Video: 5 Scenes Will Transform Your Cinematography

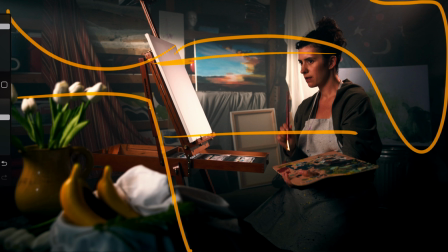(12:18)
In terms of final composition, we have just a rule of third, and we have her balanced on the right side. Then we have some props and also foreground to have this kind of depth between foreground, mid and background.
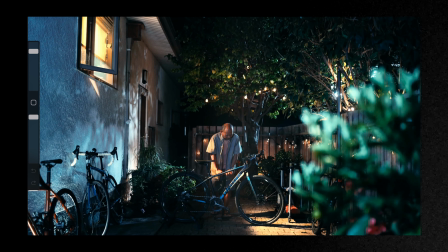(12:37)
Cinematography and composition, I try to find the depth, try to find the lines like that. That's one, the foreground like that. All of these things. Lines, shapes, different forms, all this stuff. The second thing is lighting scenario, What do we have here?
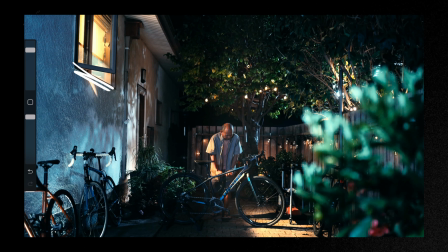(13:01)
Main motivation light here, just a window, 100%. Okay. Also we have some practicals light, like around here, there.
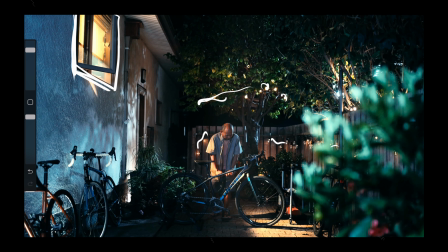(13:14)
That's for sure nice. And something there. Interesting shadow pattern, on this wall, because this wall was completely like something like that, like flat,
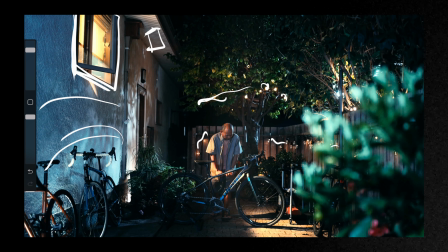(13:29)
like a completely flat, And we need to emphasize something there and create more interesting thing. Also, we need to keep in mind this main character and
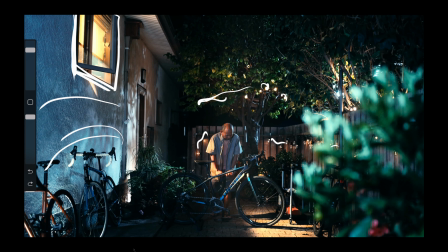(13:41)
bring attention to him and create all of these cues there. First, the main key light there.
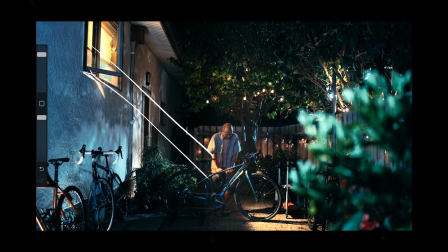(13:50)
Create the nice harsh kick like this. There I have tungsten light 2K plus tungsten 650 area
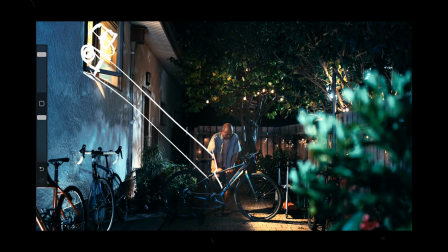(14:08)
go through these blinds like a almost diffusion, and the one light goes like here and create more hard light. This one create more soft light. Main key light with the two different lights and different diffusion thing, that seems like a little bit complicated stuff, and try to figure out when you can use something like that. When nighttime scenario comes to real life here, we start to have some highlights bouncing around because of this, like practicals and etc. through the window. The main here is not just these key lights, it's just a backlight, because we have this nice
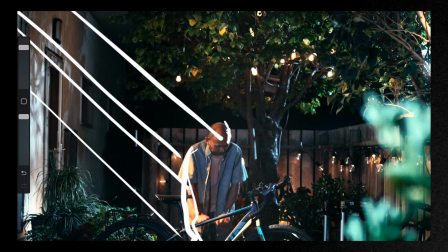(14:57)
like a nice highlights on his head, like there, also here.
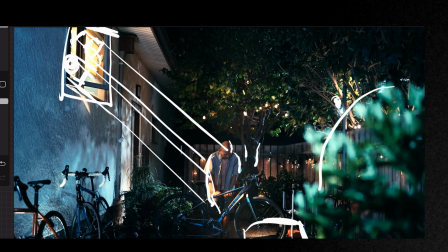(15:05)
Looks like a light source from the neighbor house, yeah, but it's just our backlight there. And also all this pattern goes from these trees, yeah, these trees create this pattern because we put there two light source.
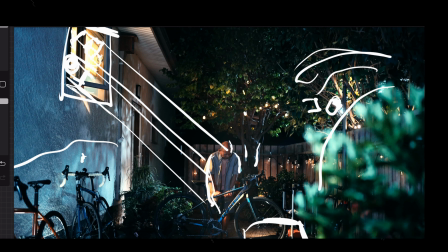(15:23)
It's just a Joker 800 plus Aputure 600D with the blue gel there,
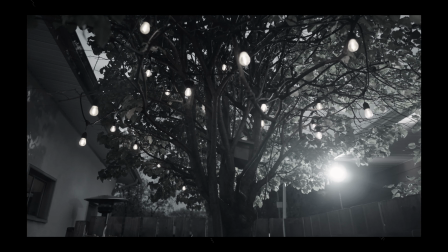(15:30)
and we blasted through the trees and create this nice pattern like there, yeah.
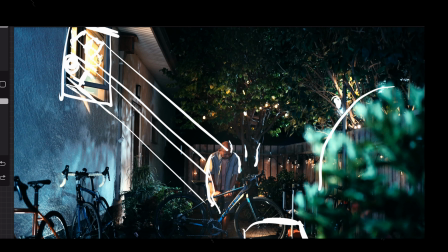(15:37)
Also, why this wall looks like a too blue, yeah,
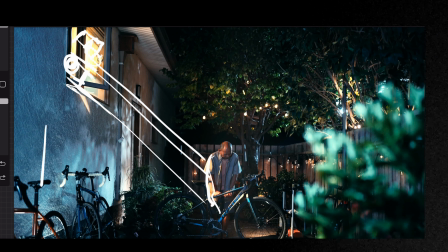(15:43)
too blue, because there we have vortex like bouncing from the wall. It looks like you have the canvas, you know, and you try to draw in this thing and create the nice light pattern,
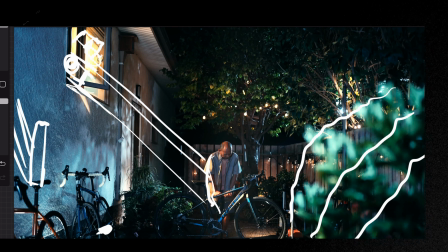(16:02)
then mid-tones, then shadows, then highlights, all of these things around the one image, yeah, that's for sure. That's all, my friends. If you like this video, please smash like button, subscribe to my channel and leave the comment below, and see ya in the next one.